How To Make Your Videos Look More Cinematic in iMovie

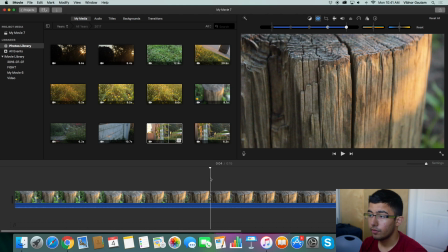There's many variations of the same footage after you edit it. So for example, if you're in a cooler place, you want to make it cooler, you can adjust it that way. If you want to make it hotter or brighter or whatever you want like that, you can adjust it another way. There's no set way to adjust it.
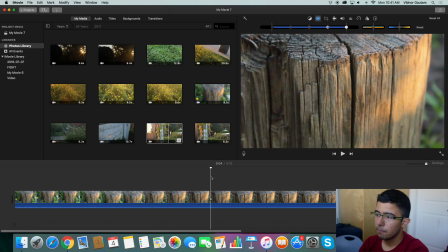But for this case, I want it to look more like it's been shot in the afternoon, which it has, but it's not enough, so I want that look, and for that I'll be doing that type of editing.
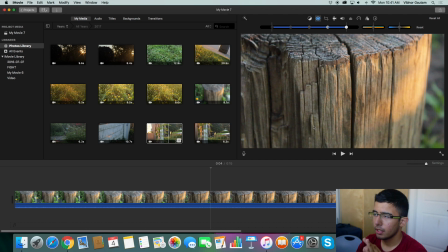But it works the same way for all of them. You just change a little bit of the functions to make it look another way. So what I want to do first of all is change the brightness. I feel like it's too bright and you can't see it yet, but after I'm done editing you'll see the difference.
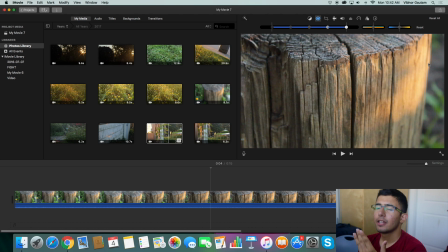There's in every clip there's like a layer of white, and that layer of white makes all the colors in your clip look damp. Then it makes it look, the colors look very dull, and it also makes
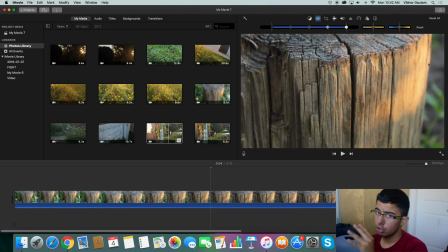your details not look very sharp. Now even if you just adjust these two, it makes your clip stand out a lot, because that white, that very light white layer on top is kind of gone, so it makes your colors pop out and your details pop out.
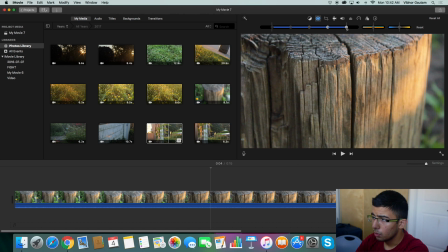So what I'll do first is adjust the highlights. So I feel like it's too bright, so I'm gonna make it go a little bit this way. As you can see, this has already changed a little.
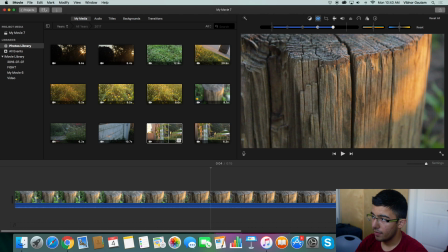It's turned darker, so it makes it look more like it's shot in afternoon, more of a sun compared to this, right? Compared to this. So this is what I like. And I want to make this part a little darker to make this part
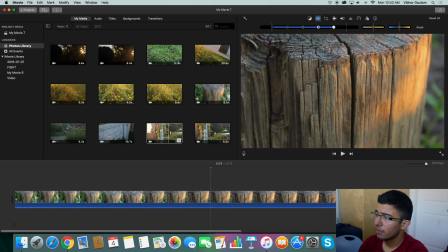stand out more, because this is where the focus is, around this part right here. So I'll make it slightly darker, and you can already see that color, that white on top, is fading away as soon as I make this darker. It makes it look more realistic, and it makes it look way more cinematic.
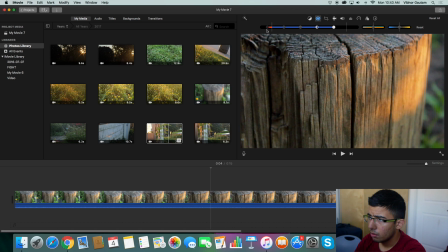So I'd like a little bit, like around here. This should be good. This is where I feel it's
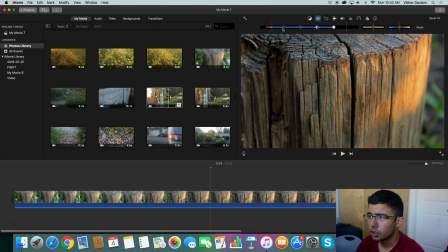good. And now I'm just gonna tamper with the contrast a little to see if it looks better or worse with more contrast or less contrast. So first I'll go this way. No, it just adds more white to it, so I'm gonna probably make a little bit more contrast.
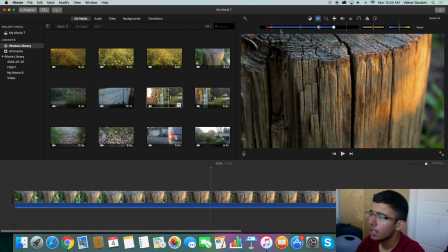This is pretty good right here. So now you can already see that there's a huge difference between the first clip and the second clip. Now it's your choice if you want to make it adjust the temperature first, or if you want to adjust the saturation first.
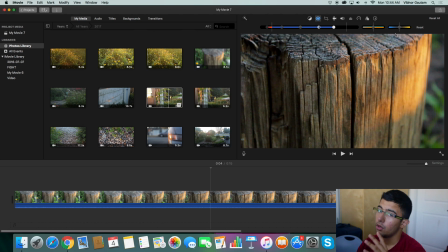It's always up to you. Always up to you, whatever you want to say. I'd like to adjust the color first because it doesn't really matter. So I'll adjust the color first, but remember, you can do it any way you want. So what I'll do is see if it looks better, brighter, or darker.
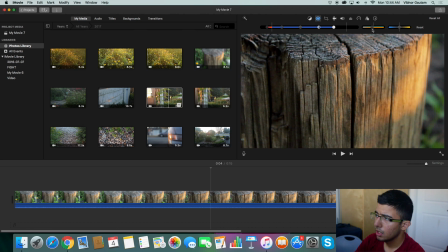I don't want to remove the color because the sun's color makes it look better. So I'm gonna probably keep it the same or add a little more. I think I'm gonna add a little more. Yeah, when I add a little more, you can see that this pops out a little more.
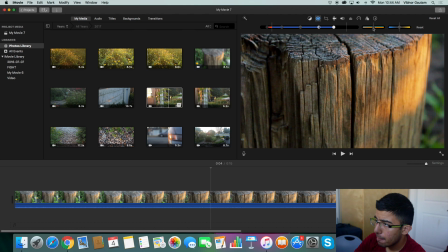So like, what I'll do is add a little more. That's about it. And since it's shot in the afternoon, I don't want it to be cool. I want this part to stand out. To do that, I'll bring this over to the right. So like a teensy bit.
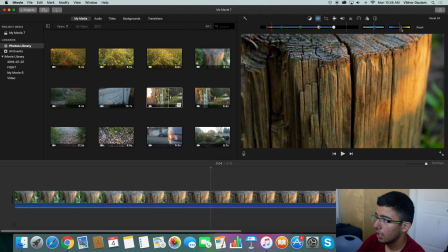Wait. That should be it. Remember that you don't have to adjust each of these functions all the way to its one max.